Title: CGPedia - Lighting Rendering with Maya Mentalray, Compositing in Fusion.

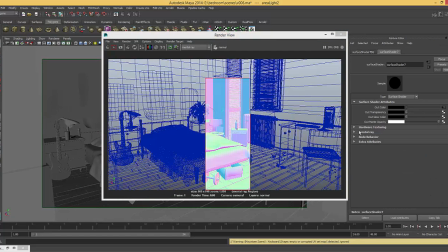12:19 To do this normal shader, I simply assign a surface shader to the whole scene,
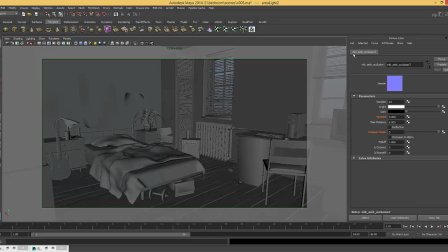12:25 and then to the out color of the surface shader I plug ambient occlusion node and change the output mode to 3. It was 0 and I turn it to 3. If you use it as a 0, you will have a normal ambient occlusion.
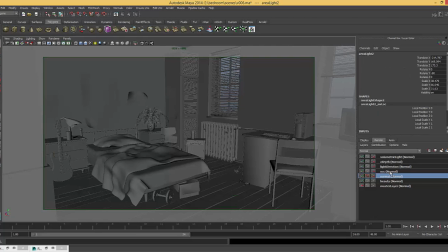12:48 And for my occlusion pass,
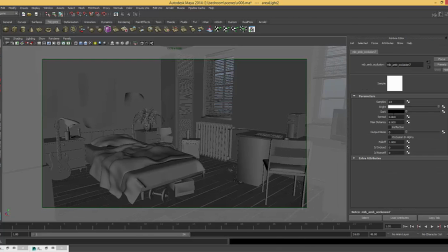12:50 I have same shader except I have spread and the output mode is 0.
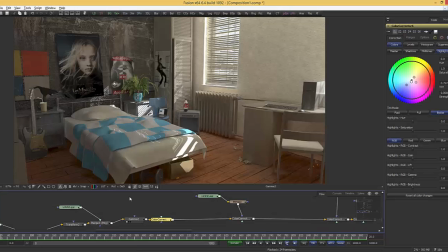12:59 For light direction, let's see the pass in the fusion. I think
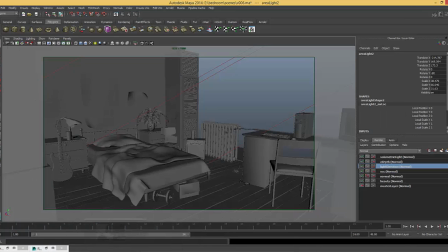13:10 this one. So I use this to give some additional shadow to my render.
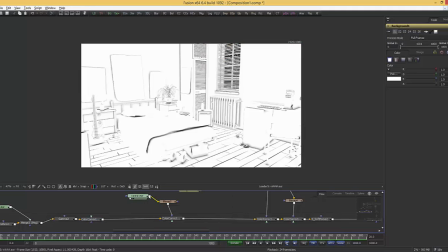13:20 Like I said, I never use occlusion pass with multiply option. I always convert this as a mask, and I
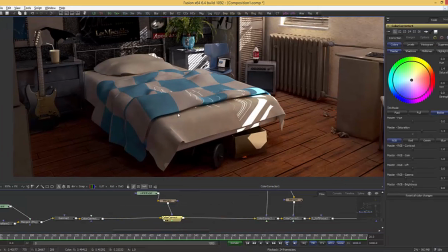13:36 decrease the gamma of the area and increase the saturation. Because if you use ambient occlusion like this, okay, you have your beauty render here, and you plug the
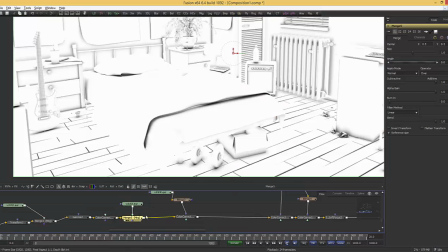13:50 your occlusion pass here, and you choose the mode as a multiply,
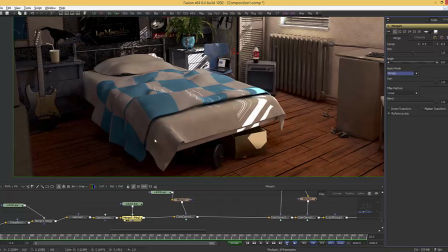13:56 you will have dirty grayish areas. But in real life, it doesn't happen like this. So I use this this way.
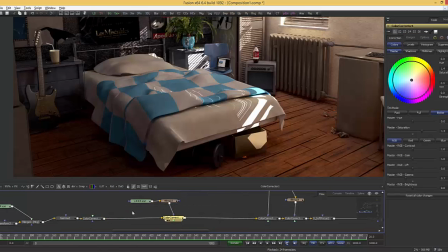14:10 I convert this as a mask, and then use that mask to color my here the
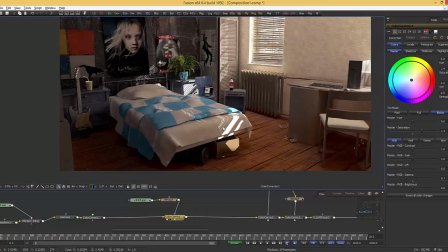14:18 difference with the ambient occlusion and not.
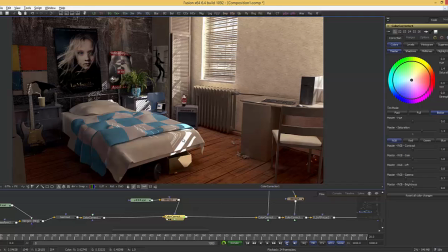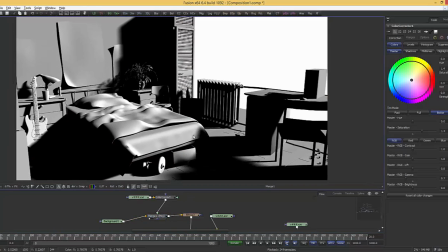14:28 After that, I use my light direction pass to give additional shadow to my scene.
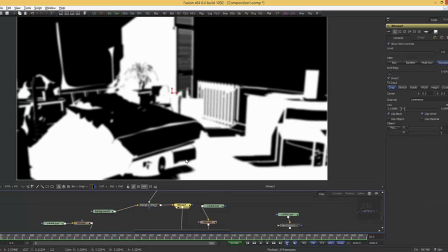14:35 I use this pass as a mask, and I give another color correction
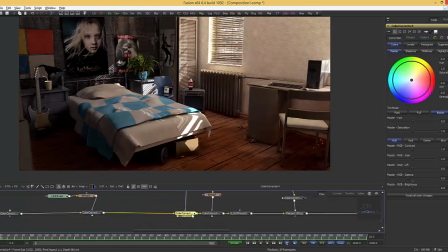14:42 to give these shadows.
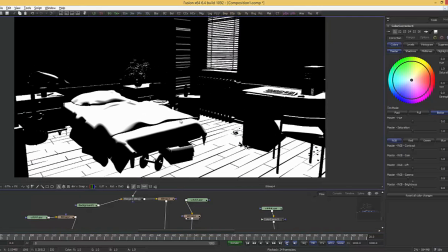14:49 After that, I have normal pass. I gave the some bluish color to the top of the objects to mimic this blue color comes from the outside of the window, but it's very subtle. Here you can see.
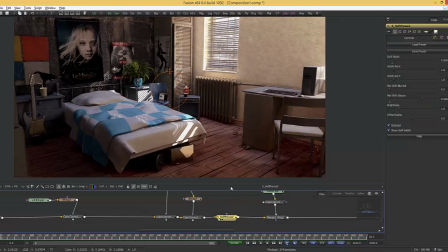15:09 And then I have a soft focus. Let's blur the image a bit.
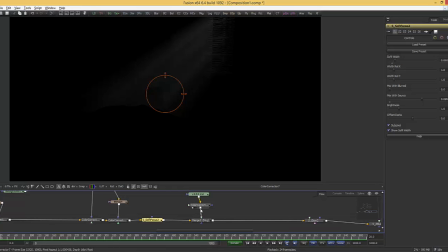15:16 I have a volumetric light here. If you don't know how to create volumetric light in Maya, you can
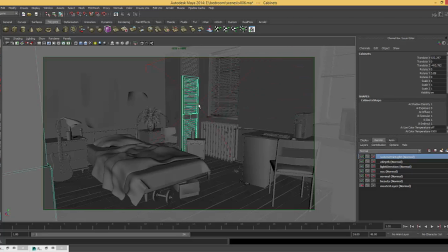15:25 there's a tutorial in my our website. You can search for volumetric and you can watch it. It's quite easy to do.
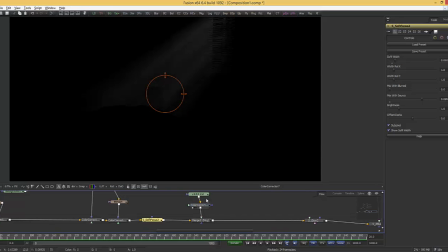15:38 So I increase the gamma of the gamma and the brightness of the volumetric light and put at the screen option here.
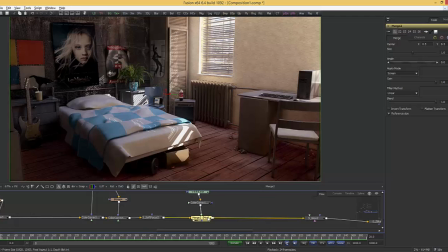15:50 Here is the difference with it and without it. And I give some glow
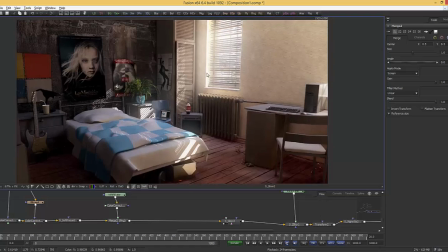15:58 to the brightest areas of the image.
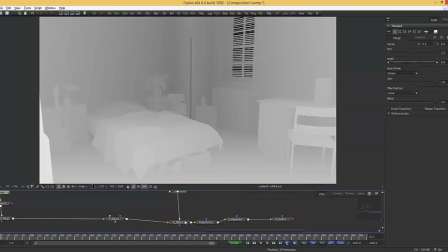16:05 I have Z-depth pass. I use with SZ blur.
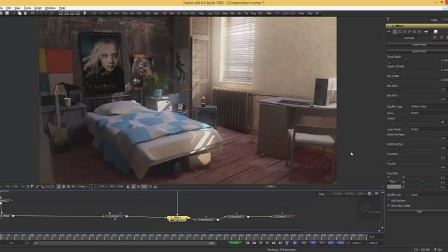16:11 Here's the effect of it. I also gave some fog to give some atmosphere to the room. And I always use this small trick to give better
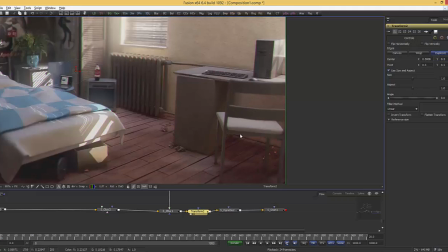16:26 photographic look to my renders.